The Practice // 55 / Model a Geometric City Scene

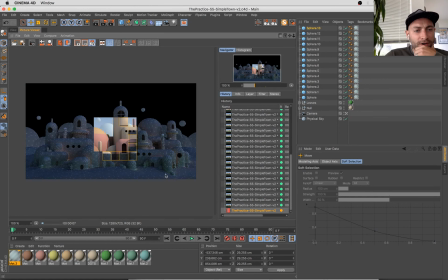5015s
Just adding some shapes here that might kind of act as clouds. I will take a little bit of experimentation with the texturing here to get them looking that way,
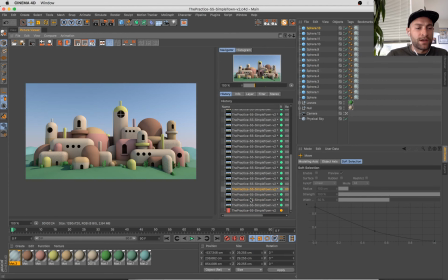5027s
but wondering if in this big, simple, open sky it might make sense to break it up a little bit with some subtle forms there.
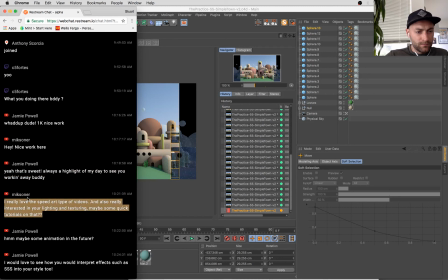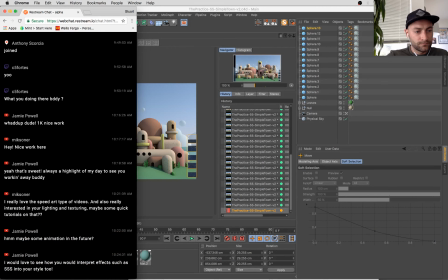Huh. Okay. Cool. Thanks for the feedback, you guys. I'll definitely keep this sort of stuff in mind.
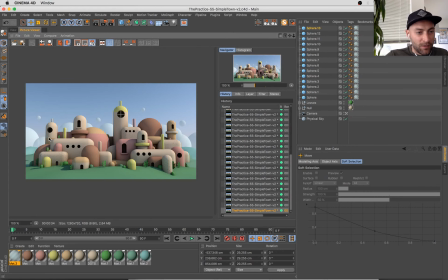5051s
What's funny, Jamie, is I actually just applied some subsurface scattering to the clouds here. I typically use those when you want an effect that looks like light is penetrating an object to get some sort of see-throughness, some waxiness.
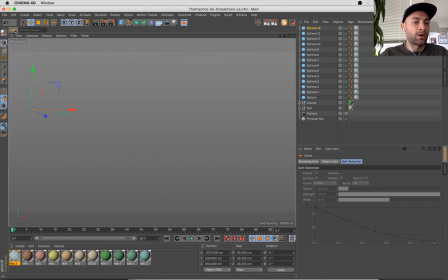5068s
And I've done animations in the past, Jamie, and it's been a while since I've done one on the practice, but it could be something worth picking up again in the future.
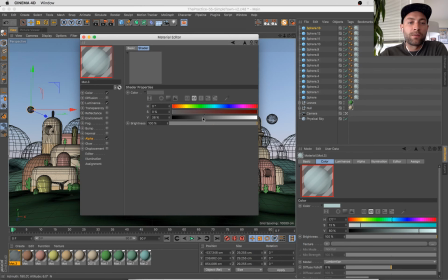5076s
It's a lot. I like to keep these shows at only about 2 hours in length, and animation,
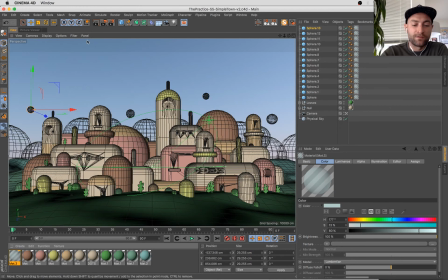5083s
as you can imagine, is much more time intensive than just a typical one-frame illustration.
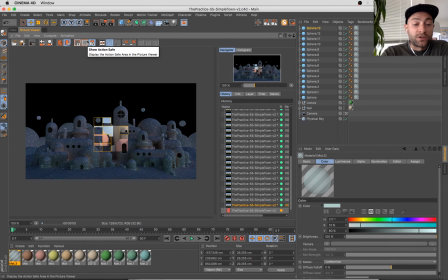5089s
So. Yeah, so you definitely explore that, and maybe it would make sense to do a multi-parter. I know I've done like a two-parter with an animation and some dynamics in the past, and that seemed to work out pretty cool.
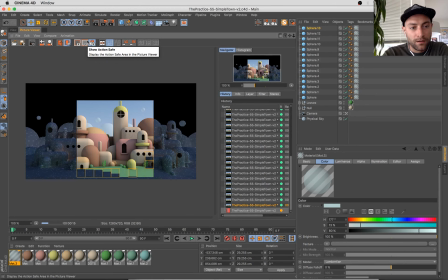5100s
So yeah, maybe I'll explore that again in the future.
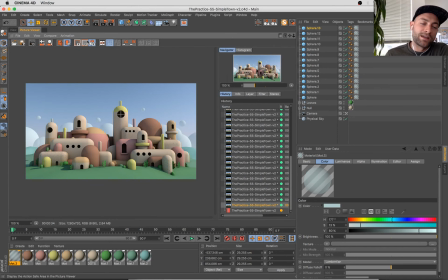5104s
The reason I don't do it all the time is because of just sort of the length of time it takes, and then you've got to wait for 40 or 80 or 100 frames to render out, however long it is. So just need to find a simple enough approach. If that makes sense.
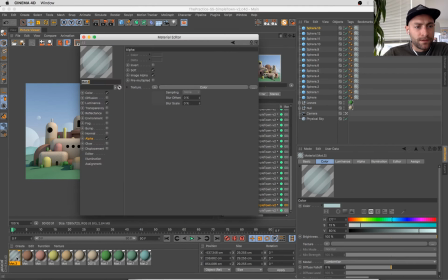5123s
I'm just feeling a little bit too bubbly. I think maybe I just need to push the alpha back a little bit further, really make these guys kind of see-through and subtle.
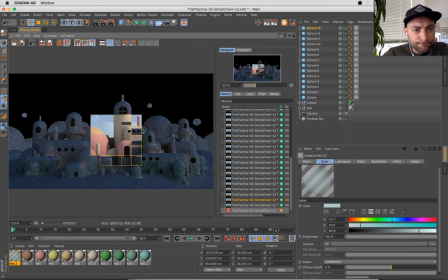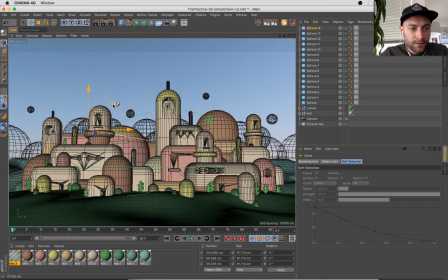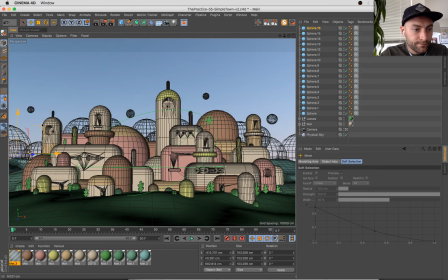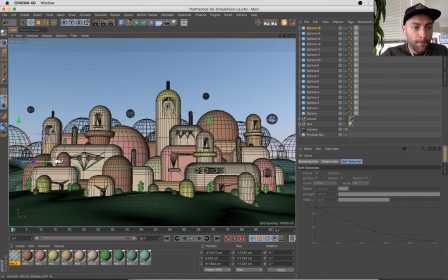Just trying to build and layer these in an interesting way.
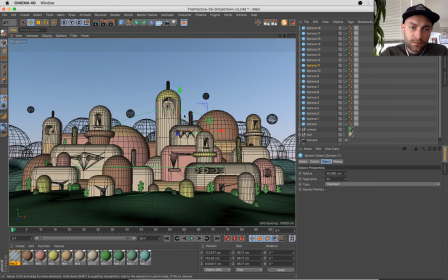We can use these clouds as a device to sort of frame out some of these bumps and city and tower shapes, and
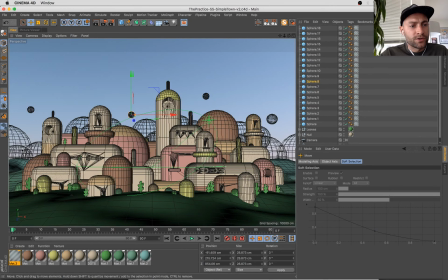5208s
add interest to the composition.
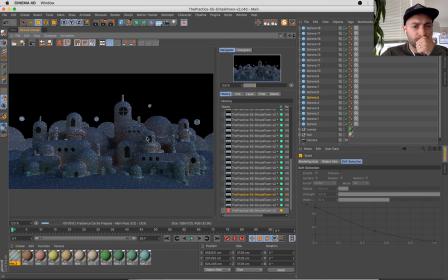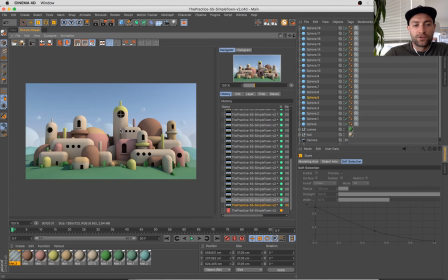5225s
Now, one thing I've been doing lately is instead of using transparency, I've just been using a simple alpha channel.
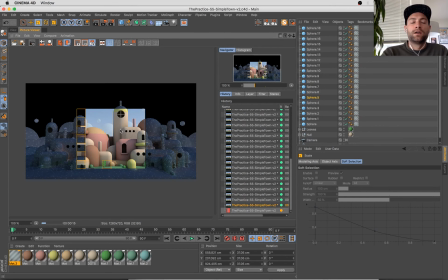5230s
It doesn't have quite as many options in terms of refraction and light penetration and things like that.
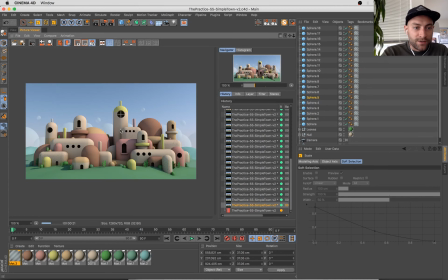5239s
But when I'm going for just a simple kind of see-through effect here, sometimes it's really useful.
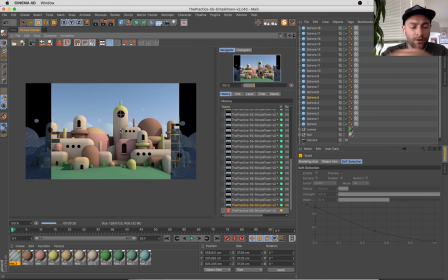5244s
It's certainly a faster technique. It takes less time to render alpha than it does high-end transparencies.
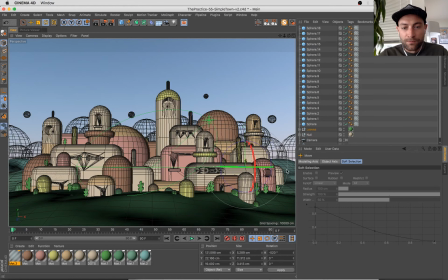5252s
So for simple applications, it's a great time saver.